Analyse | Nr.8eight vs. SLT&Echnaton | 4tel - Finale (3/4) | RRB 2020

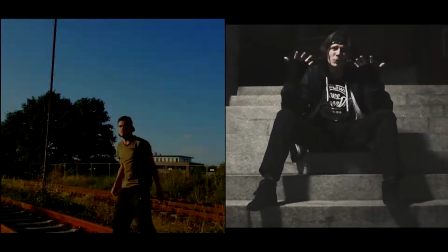drittes viertelfinale number eight versus slt und echnaton habe ich irgendwas zu erwähnen ich glaube nicht na dann video
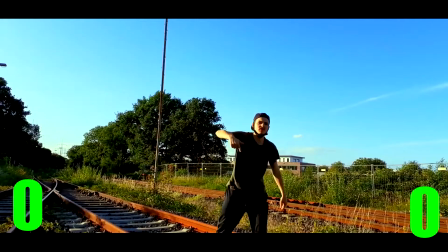die aufnahmen sind halt stativ aufnahmen bis auf das von bismarck zwischendurch
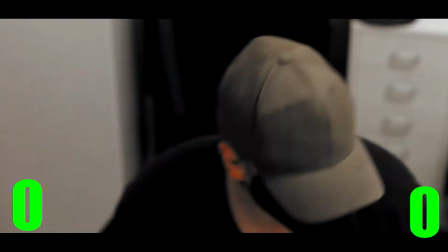immer der schnitt lässt das noch ganze dynamisch wirken also klar sind halt viele effekte und viele cuts mag für den einen oder anderen
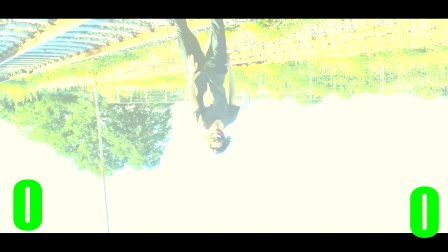stirn wirken aber ich finde das zumindest das das beste rausholt aus dem video die statischen aufnahmen lassen das ganze trotzdem ziemlich lahm wirken die location ist auf jeden fall
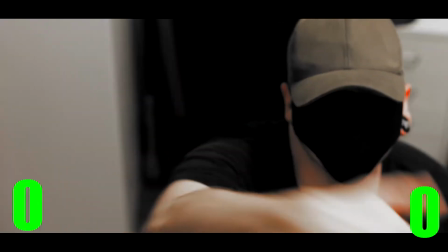besser als ein keller aber ja die fehlen kamerabewegung fuckt halt ab da kann die location noch so gut sein da
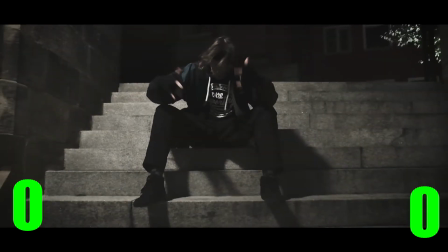sieht es ähnlich aus also entweder hatten die beiden keinen kameramann oder der kameramann hat sich nicht bewegt und somit haben wir auch hier
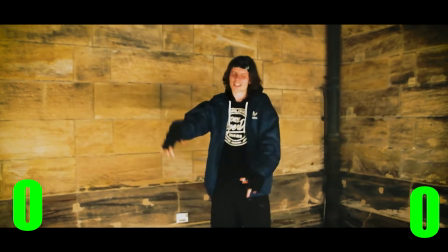langweilige statische aufnahmen der schnitt ist bedingt schlechter es geht halt nicht so ab wie bei number eight aber so viel gibt der beat halt hier auch nicht her slt hat
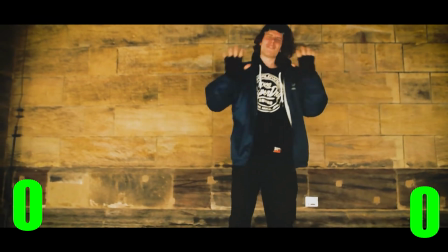im dunkeln gedreht sieht jetzt nicht kacke aus aber geil jetzt auch nicht bei echnaton sieht das noch am aus
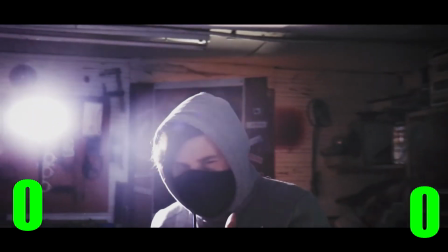weil er das licht gut positioniert aber die location ist da jetzt auch nicht krass ja
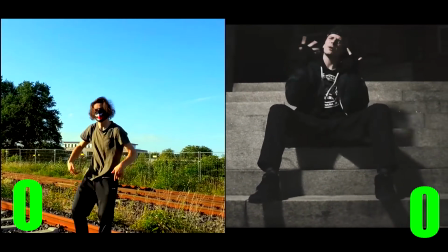immerhin alle haben hier ein video mir taten die kater ein bisschen leid weil die nicht wirklich was bekommen haben zum arbeiten aber naja ich finde beide nicht wirklich stark und
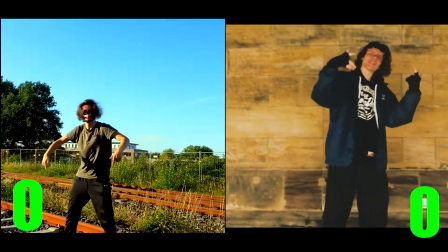daneben die sich auch nicht viel sind im viertel auf jeden fall die schwächsten videos bisher ja ich gebe einfach beiden den punkt aber
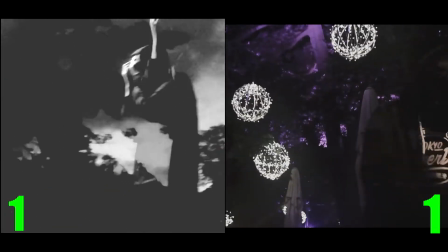ein kameramann für etwas bewegung wird da wohl immer drin sein oder nicht Flow.
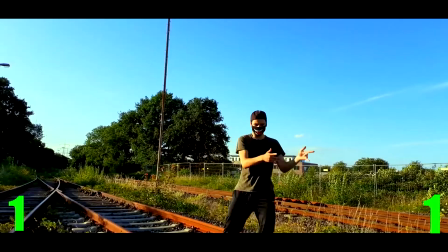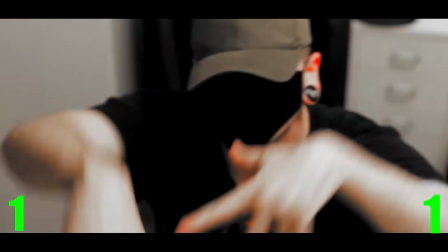Er hat sich gesteigert und geht auch gut nach vorne.
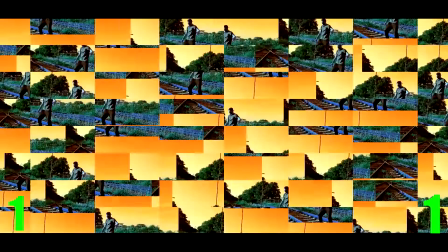Da sind noch so ein paar komische Betonungen dabei, aber sonst not bad. Was ich bei ihm vor allem zu bemängeln habe, ist sein Stimmeinsatz.
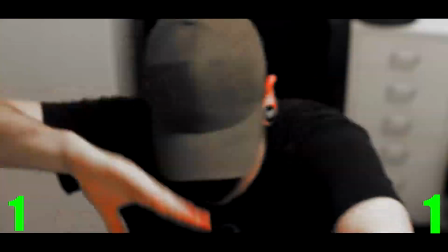Der wirkt so ein wenig gelangweilt und er zieht es halt komplett durch. Also da gibt es keine Abwechslung in dem Part.
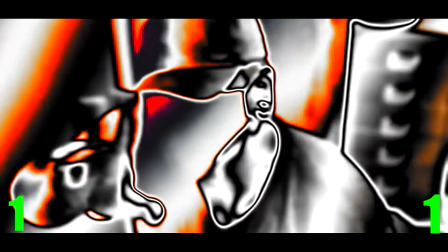Das schadet vor allem der Delivery und wirkt sehr monoton. Dann hat er noch eine Hook von Rogue.
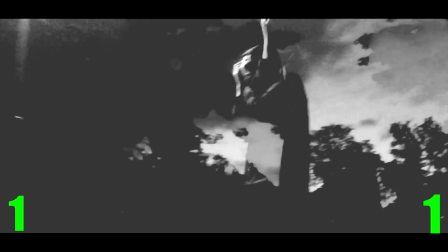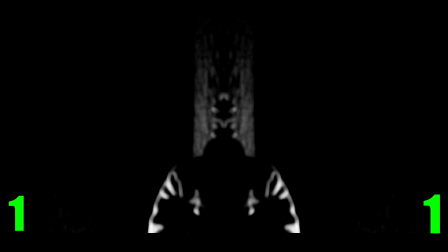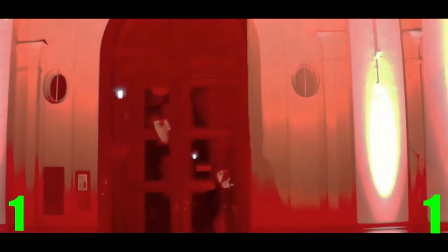Ich fand das eine Hook gegen One besser, aber die ist prinzipiell auch nicht schlecht, aber eine krasse Hook ist es jetzt auch nicht.
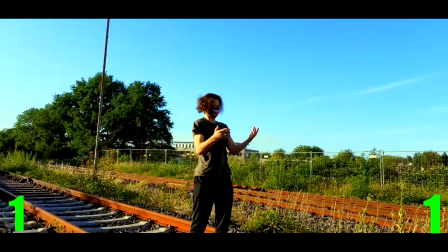Bietet eine schöne Abwechslung auf jeden Fall zu den Parts.
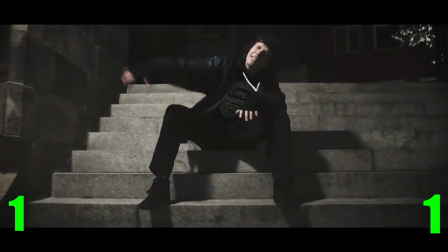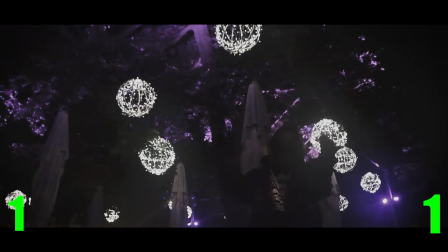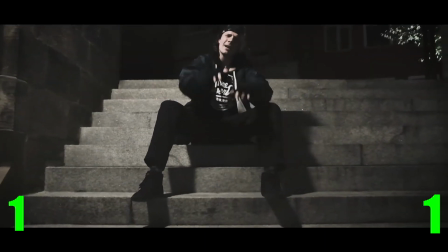Er hat einen ganz soliden Flow mit einem guten Stimmeinsatz, auch wenn der besser sein kann. Er betont manchmal die Reimwörter sehr weird, beispielsweise hier Haargummi, das zieht er so lang.
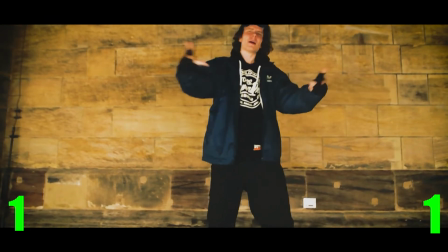Ich fände es besser, wenn er den Flow einfach durchziehen würde, aber ja. Die beiden haben keine Hook, warum, das sagen sie hier.
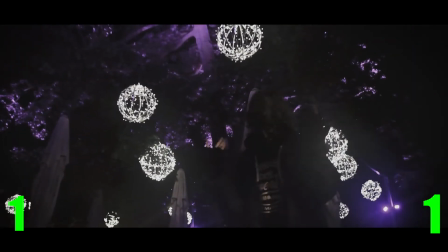Prinzipiell kann ich auch Runden ohne Hooks feiern, aber die Begründung ist halt hier absolut unklug.
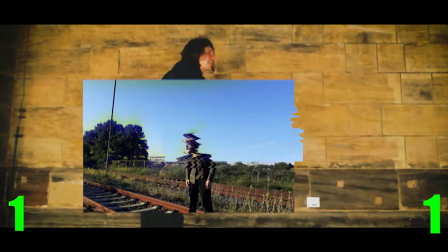Erstmal habt ihr zwei Lines zur Rechtfertigung verschwendet, dann gesteht ihr euch ja quasi ein, dass ihr keine Hooks machen könnt, wenn ihr quasi nachgebt und keine macht.
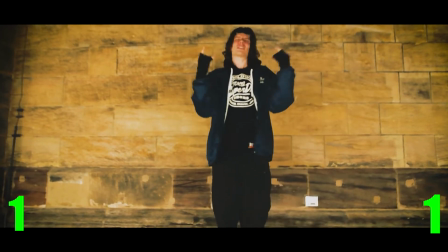Die richtige Reaktion wäre ja jetzt gewesen, eine geilere Hook zu machen, aber habt ihr nicht gemacht, so weiß ich nicht.
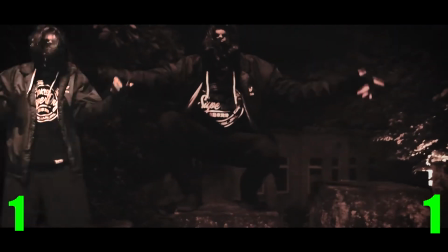Und diese Logik geht mir auch nicht ganz in den Kopf.
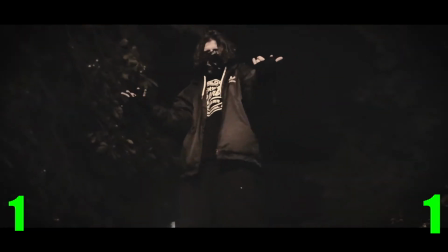Ich meine, wenn ich jetzt letzte Analyse halt eure Runde im Gesamtpaket kritisiert hätte, dann hättet ihr ja diese Runde nicht einreichen dürfen oder wie. Naja, kommen wir zu Echnaton.
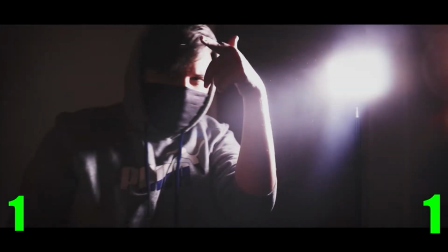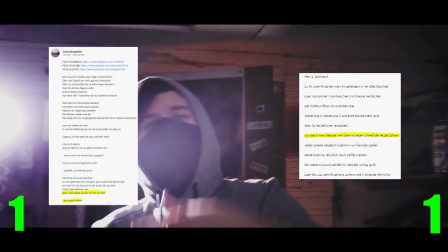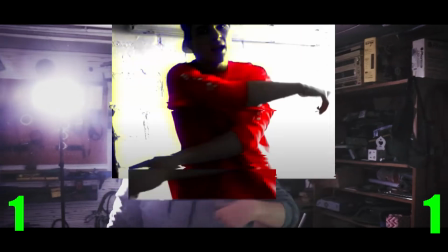Er hat den besten Stimmeinsatz, geht am meisten nach vorne und float einfach am besten von allen in diesem Battle.
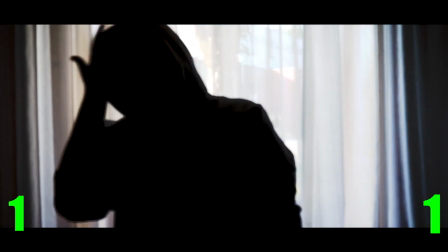Bis auf diesen Einstieg ist das gut, was er dort abgegeben hat. Ja, also Number 8 hat von allen hier die beste Steigerung hingelegt,
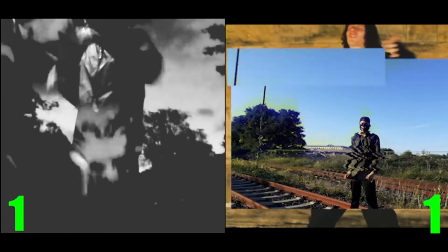kommt aber noch nicht ganz an SET heran und Echnaton hebt das Level dann nochmal deutlich an, deswegen geht der Punkt an SLT und Echnaton.
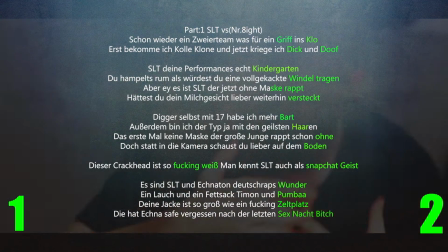Technik, Number 8s erster Part. Das ist alles nicht so geil gereimt, Windeltragen auf Kindergarten ist dann noch mit das Beste, aber viele zweisäbige, nicht so gute Reime.